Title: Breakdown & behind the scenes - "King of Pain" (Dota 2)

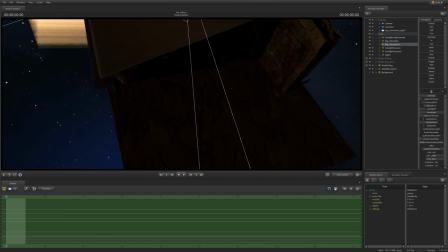[40:59]
Controlling the sharpness of that noise, and therefore the rays, becomes a very easy process.
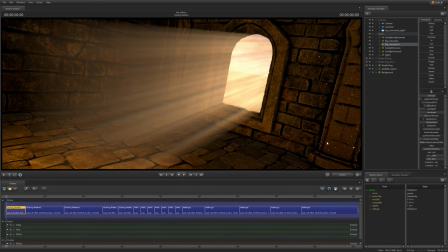[41:05]
Remember what I told you way earlier, light radius has a large effect on volumetric lights. Just adding a little bit of it blurs the gobo enough for the noise to vanish away very fast.
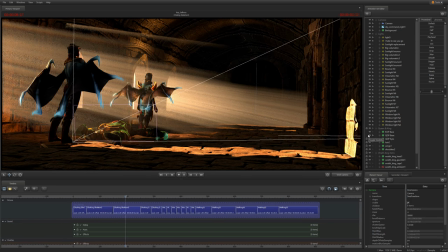[41:15]
Anyway, one last thing to bring up here with regards to lighting. Remember when I was explaining progressive refinement to you earlier?
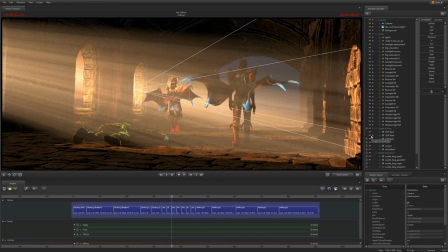[41:23]
Well, you see, at maximum quality, you have 1024 depth of field samples,
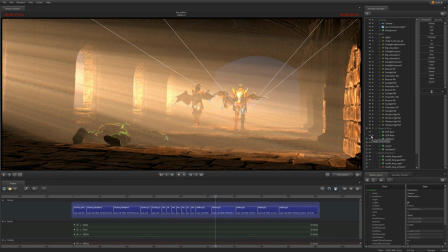[41:27]
256 motion blur samples and however many are used for the sub-pixel jitter and tail aliasing.
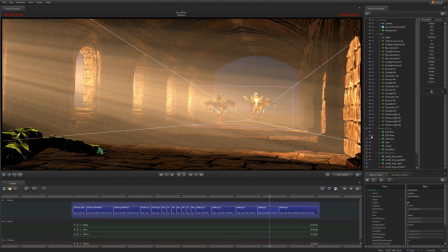[41:33]
If all of those had to be rendered on their own, you'd need to apply the 256 motion blur samples to each depth of field sample.
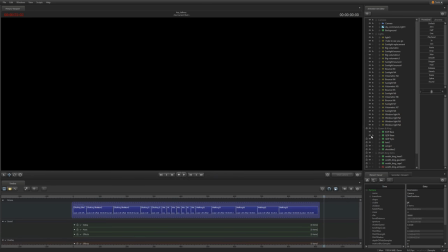[41:40]
So, you'd have to render 262,000 samples overall, thankfully, SFM doesn't do this.
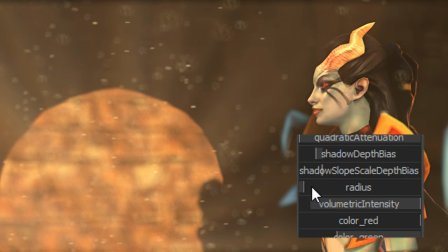[41:48]
Samples are shared across operations, however, this creates weird edge cases. While I try to minimize them, one of them appears in the background, right here.
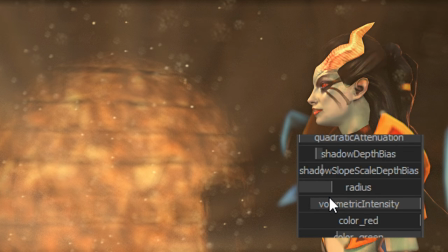[41:57]
When you have an aureolite and depth of field at the same time, it is possible for the two to cancel each other out.
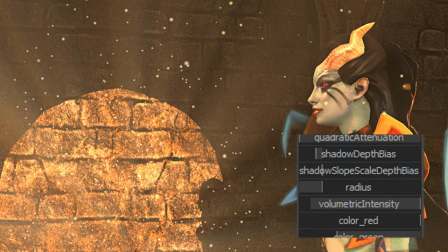[42:03]
Don't ask me how, all I know is that it happens. This results in out of focus shadows appearing to be way sharper than their surroundings. One way to walk around it is to tweak the radius of the aureolite, but that can be problematic, as you might want the large radius to get very smooth and soft shadows in the foreground.
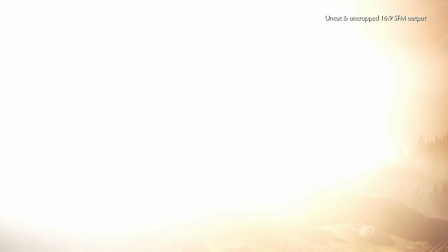[42:19]
There is no one true solution to this. This is the fourth section, outside the dungeon.
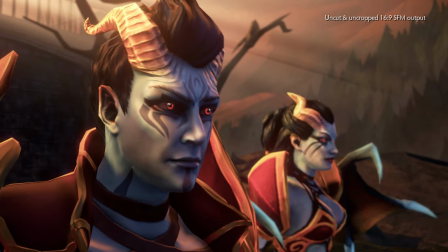[42:26]
Unlike any previous shots I'd made in Dota 2 SFM before, this one covers a vast amount of distance, especially vertical,
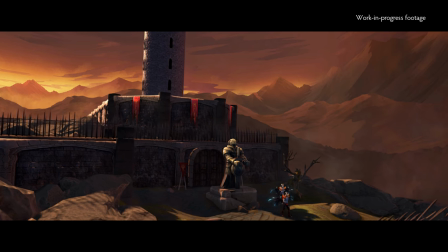[42:32]
and having the backdrop elements be fully in sync with the camera had the feel of an old FPS map,
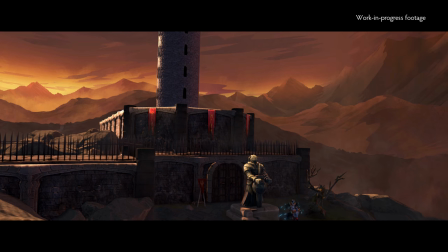[42:38]
where you can too easily tell how different the skybox and the 3D level are.
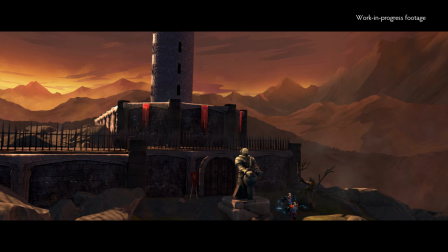[42:42]
So instead, the backdrops only move about 90% like the camera, in order to have a bit of parallax.
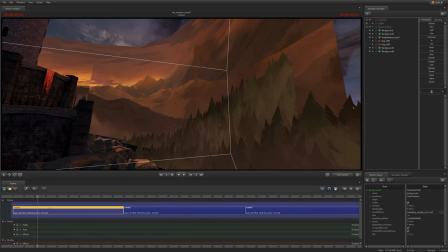[42:48]
That really helped, but not enough to my liking, because we were still dealing with entire backdrops, not many separate elements like in my Ti6 short film Naya is Mine.
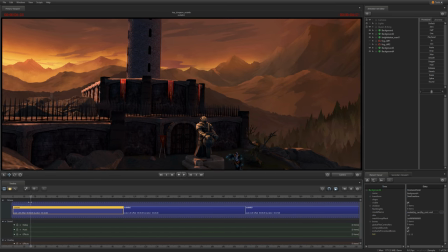[42:57]
Tree cards were the solution. And likewise, they match the motion of the camera, but not entirely.
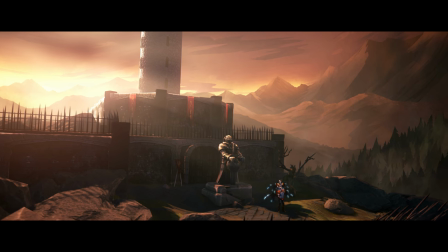[43:02]
The further away something is meant to be, the more it does. The closer, the less they do.
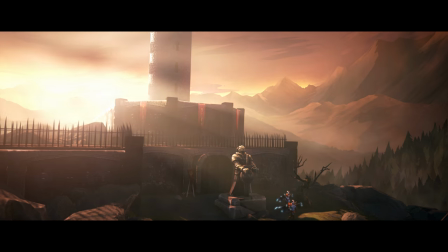[43:08]
Here, only having volumetric lights as fog wasn't enough. The trees over here aren't lit by the setting sun, they're in the shade of the mountain.
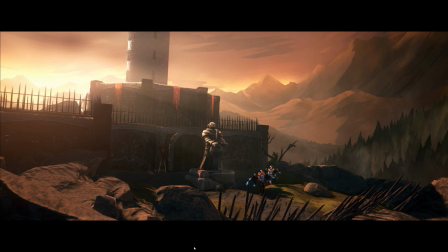[43:17]
However, a certain level of light is bouncing off of the scenery and onto the trees, that's ambient light. Ambient light has a directionality to it that's very diffuse, but patches of fog tend to be high-frequency detail. Think of it this way, clouds really are big, thick patches of fog, but in the sky.
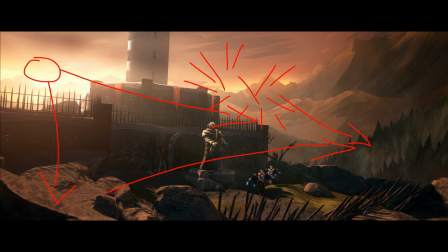[43:33]
So I needed fog over there in the shade to give a sense of depth between the 3D scenery and the 2D trees. Volumetric lights wouldn't work because they're additive and can't effectively convey high-frequency detail over an area, remember?
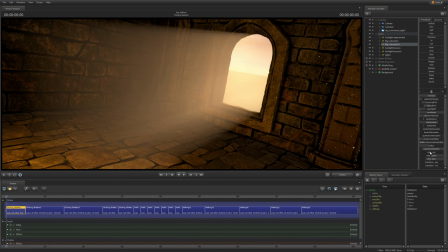[43:46]
Volumetric light plus detail plus radius equals all detail gets lost. The solution was particle-based fog.
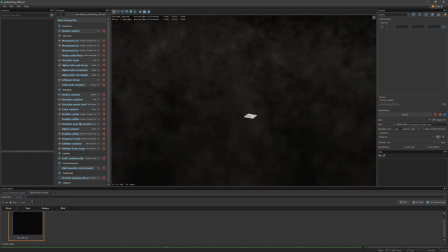[43:51]
Much better. These subtle atmospheric effects really are a huge chunk of the atmosphere you can give to 3D environments. Just good old simplistic planar fog alone conveys distance and scale extremely well. In particular, I want to point out that Nintendo's a master of atmospheric particle effects, especially in the Zelda series.
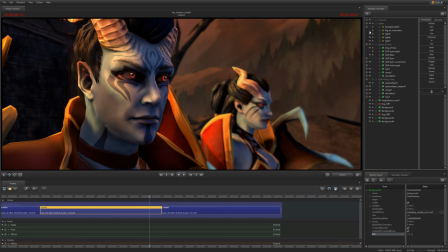[44:08]
Fog is not something uniform, it very much has texture and variation, and the way light interacts with it is also variable to a degree.
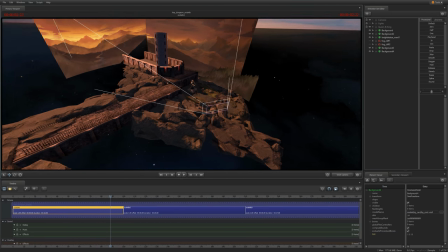[44:16]
All those cliff rocks are the same model from the first act of Silk Breaker. It's a very versatile model.
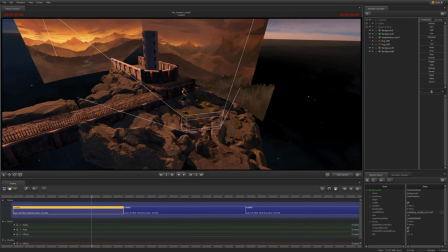[44:22]
The dungeon itself goes quite far back as well, the throne room would be over there in the back.
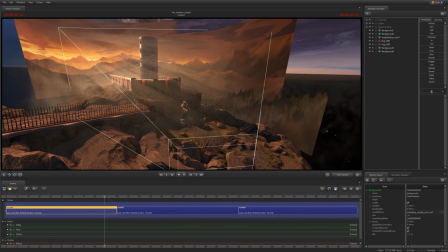[44:28]
The last shot of this section has a sweeping vista towards the next location.
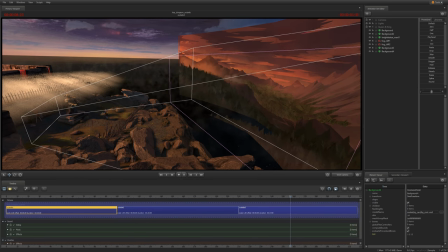[44:33]
I do believe I could have probably blended 2D and 3D better here, but regardless, I'm happy with it. This is the fifth section, the meadow. In the distance, you can still see the dungeon they came from.
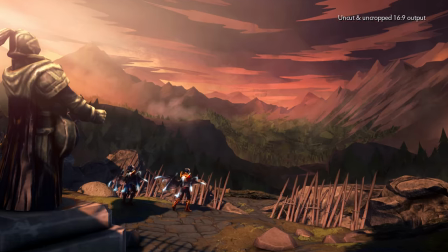[44:45]
While it's minor, I love that kind of visual continuity, being able to see both places from each other.
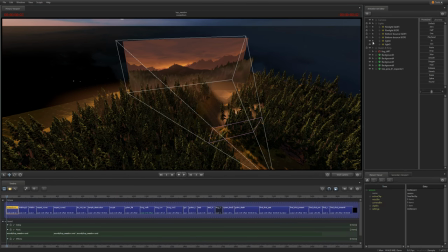[44:51]
The lighting here is very simple. Global light plus two volumetrics. Much like before, they are far away so that the beams are reasonably parallel.
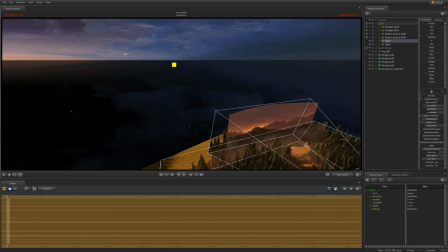[45:00]
The second one is there to create a few more rays on the right side of the frame. Now let's talk about this map.